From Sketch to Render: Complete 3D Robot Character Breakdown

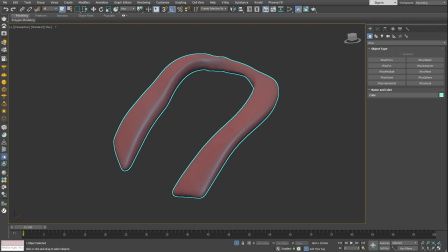995s
With it selected, I simply clicked on the fur icon on the toolbar.
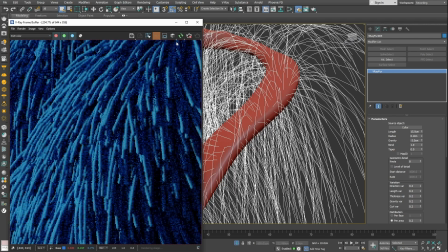1000s
I had to adjust its properties a bit to make it work better.
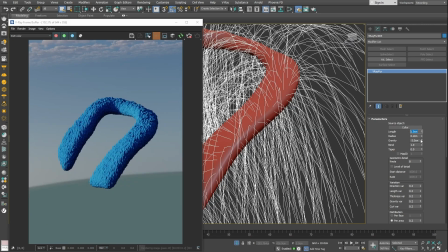1005s
I cut some of the length and adjusted the radius of the fur strands.
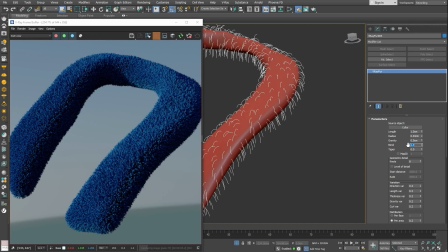1011s
I tweaked the gravity and bent a bit. Also added some tapering so that the hairs got thinner at their tips.
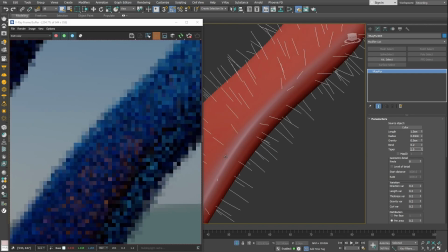1021s
To make the fur look more natural, I introduced some clamping to it,
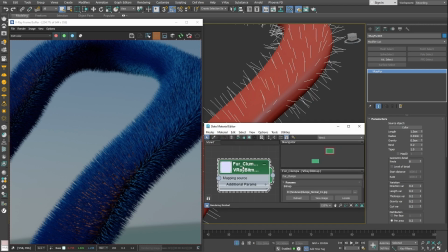1026s
making groups of individual hairs converge into a single cluster. That was done by using the map parameters of the fur.
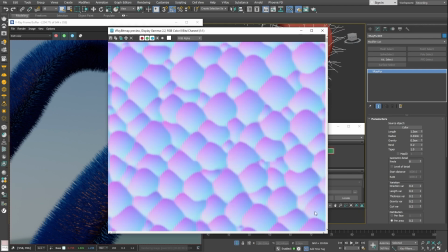1037s
I had a simple RGB map prepared that was plugged into the direction slots of the fur.
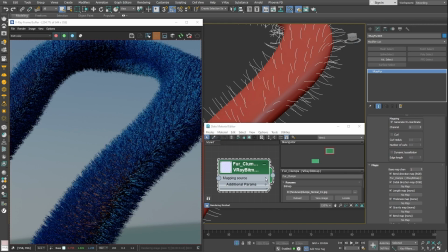1044s
This way we can achieve some simple clumping effect.
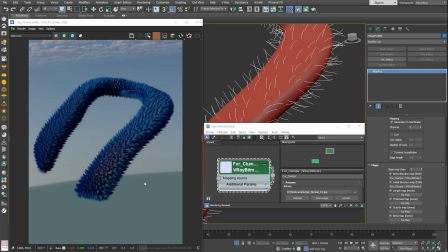1050s
They seemed a bit too uniform and perfect, so I added just a little curve to break things up a bit.
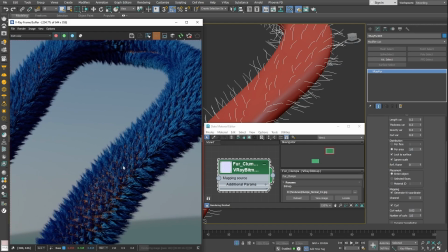1063s
I also increased the number of hairs slightly. Now that I had successfully groomed it, let's see how the fur was shaded.
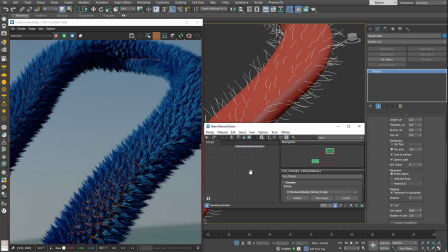1072s
When it comes to shading any sort of hair object with V-Ray, the go-to option is the V-Ray Hair Next material. I created one and applied it to the fur.
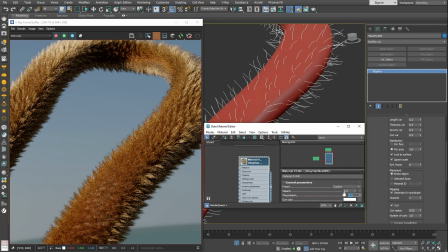1087s
By default, it's getting its color from the melanin parameter.
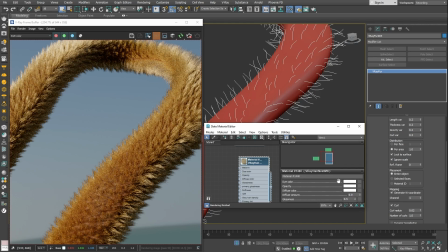1092s
This provides a great selection of natural colors. However, for this example, I changed things a bit.
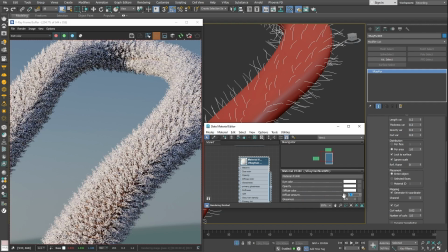1100s
I upped the diffuse amount all the way to 1, changing the behavior of the shader. Using this approach works great for thick types of fabric that don't exhibit much translucency. To introduce some color variation, I plugged in a grunge texture.
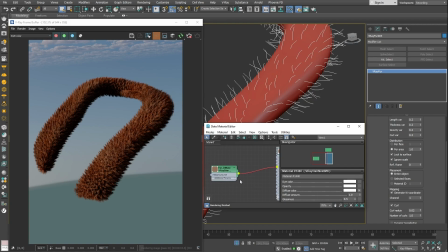1120s
Also, the hair input texture can be used to add some additional effects to the shading. I used it to make the tips of the hairs brighter. I color corrected the texture and plugged it into the second slot, and used the bias parameter to control the effect.
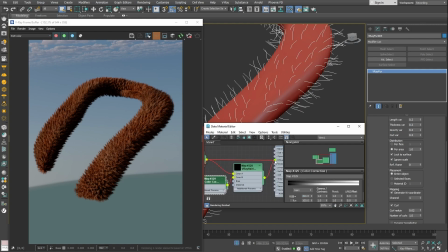This is how we can quickly create a V-Ray fur, do some basic grooming and shade it properly.
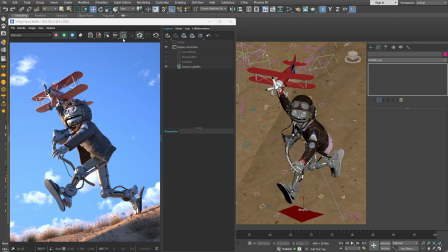1156s
With that, I was ready with the robot and continued to work on the environment. The sky seemed too clear to me. When you have an outdoor render, adding fog will help you get a more realistic result.
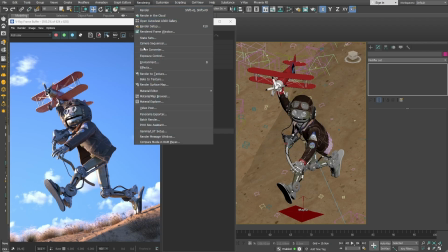1171s
To add it, go to the Environment menu and in the Effects panel,
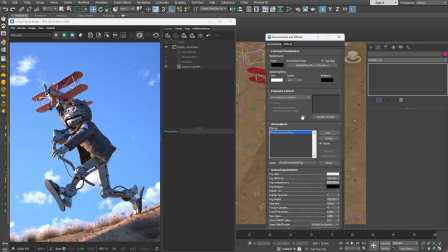1178s
add a V-Ray Environment Fog. By default, it may appear too dense.
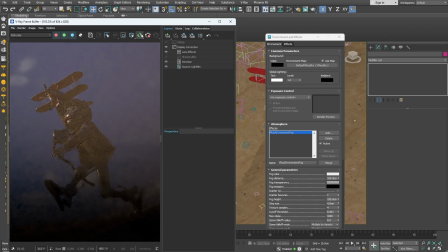1185s
Increasing the fog distance will fix this. You can modify many things like the color or height of the fog,
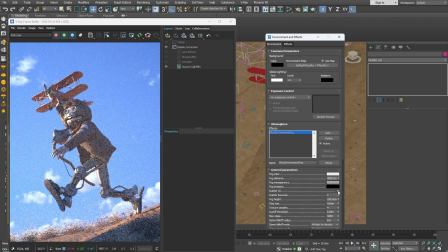1193s
but I only changed the distance and enabled the Scatter GI option. This option makes the fog look more realistic, but it can increase render time. I liked the impact the fog had on the environment, but I didn't want it to affect the character.
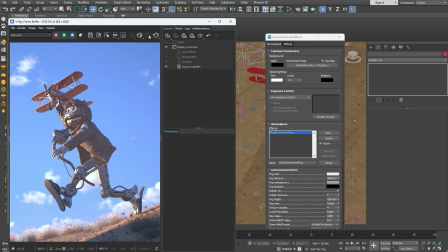1214s
So I limited the fog using a gizmo box.
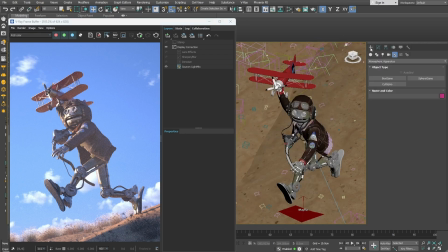1218s
From the atmospheric apparatus, you can create a box gizmo. Change its size and place it where you want the fog to be.
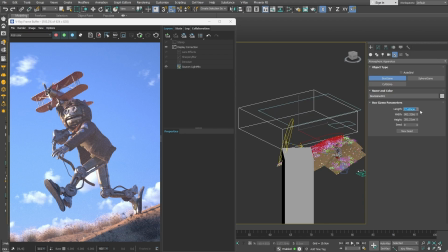1230s
As you can see, the character is outside the box.
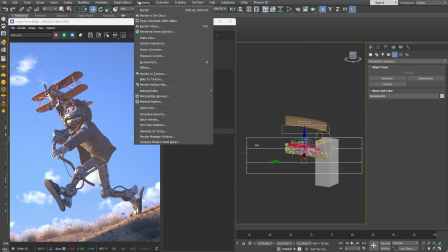1233s
Now when you go to the fog menu, you can add the box or whatever object you have created and add it to gizmos.